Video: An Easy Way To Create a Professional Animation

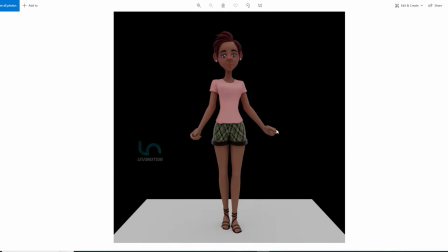[4:15]
So I'm trying to get it as smooth as possible from this block pose. Now the second pose, you can see there's a bit of drift to the left hand side of the character because of
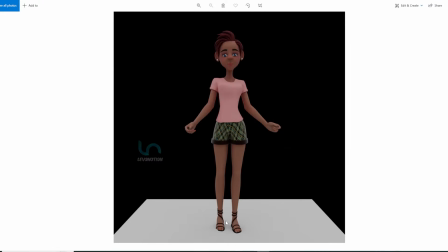[4:33]
the character anticipating to bring in the right foot a bit to the left screen. Let me flip through so you can see that. You see where the character's right foot is. In the next pose, the foot is going to come slightly towards the right of the screen.
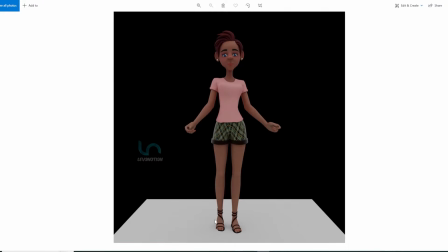[4:52]
So let's see that. See, so now to anticipate for this change in position, I had to move the center of gravity of the character a bit towards the character's left.
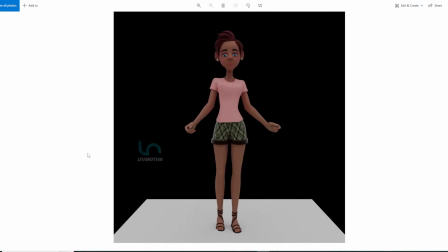[5:08]
so the weight sits more on the planted left foot. I hope you can see this. Yeah, so that little change adds a lot of information to the character's performance.
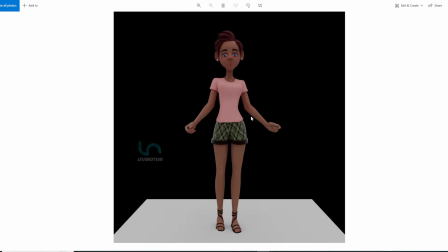[5:22]
Now in your block stage, you want to make sure that you have things like this. Consider the weight of the character, consider all the 12 principles of animation, and when you think about this and you apply them in your blocking pass or key pass, some call it key pass,
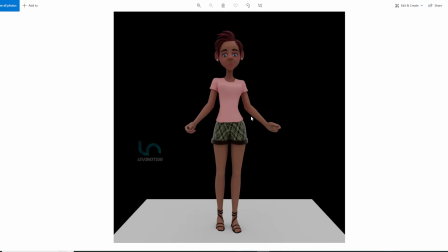[5:40]
some call it blocking stage. Now when you add all this information into this blocking stage, then your animation is on a solid foundation and is ready to look like a professional animation.
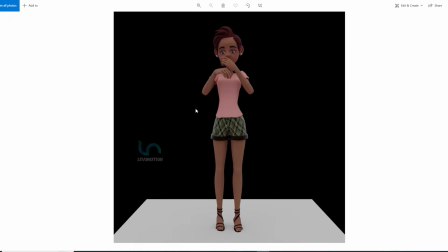[5:57]
Now this is the third blocking pose. You can see here, see the character going up, the center of gravity of the character going up, and at the same time my arms too, you can see I have a bit of curl there,
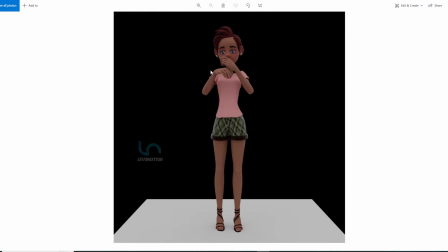[6:15]
just like an arc kind of, and the hand is also anticipating to come down. So as the arm goes up, I had to drag the wrists just a little bit. You can see this drag here, just a little bit.
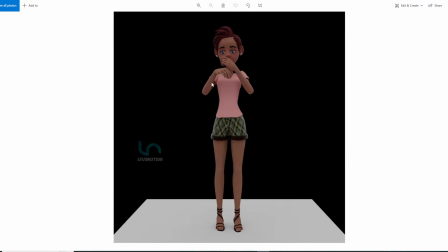[6:31]
So this is going to give you an illusion of a weight to the wrist too, and gravity as well, the pull of gravity, and of course one of the principles of animation to anticipate,
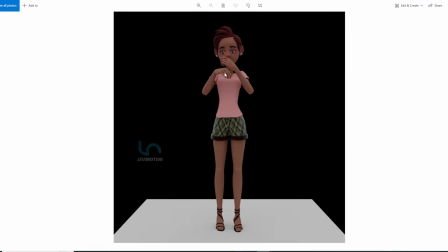[6:46]
follow through, overlapping action and follow through, right? So you can see all those here. I'm adding them during the blocking stage. Now the body, the weight of the character is coming down, and then I'm also dragging the wrist up because the weight is coming down.
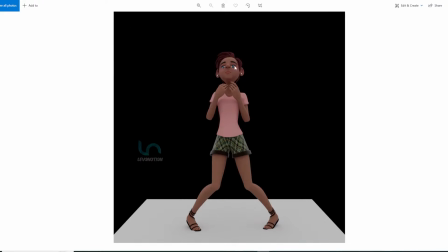[7:05]
The wrist of the character is being dragged up. The head of the character is being dragged up. This other wrist is also dragged up. Let's see.
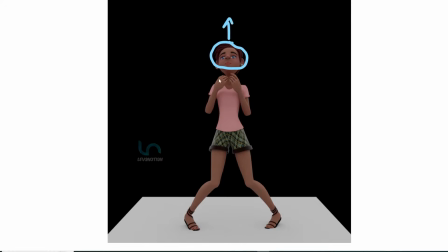[7:21]
So the head goes up, the wrist goes up, this as well goes up. Now the general weight of the character comes down,
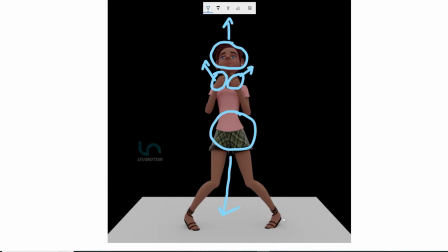[7:41]
and at the same time as this comes down, you can see I'm rotating the heel of this character up. Okay, so all these beats are helping to set up my
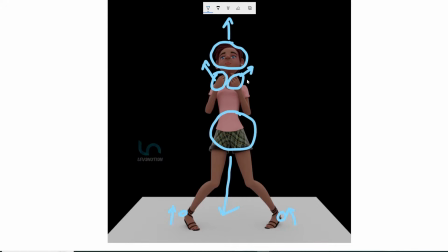[7:59]
character's performance to be believable and also have the feel of professionality or professionalism in it, right? So this is the mindset you go with when trying to block your pose,
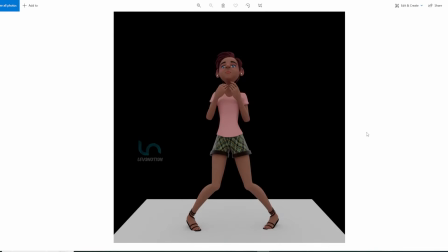[8:19]
and once you do this, trust me, the animation is ready to look professional.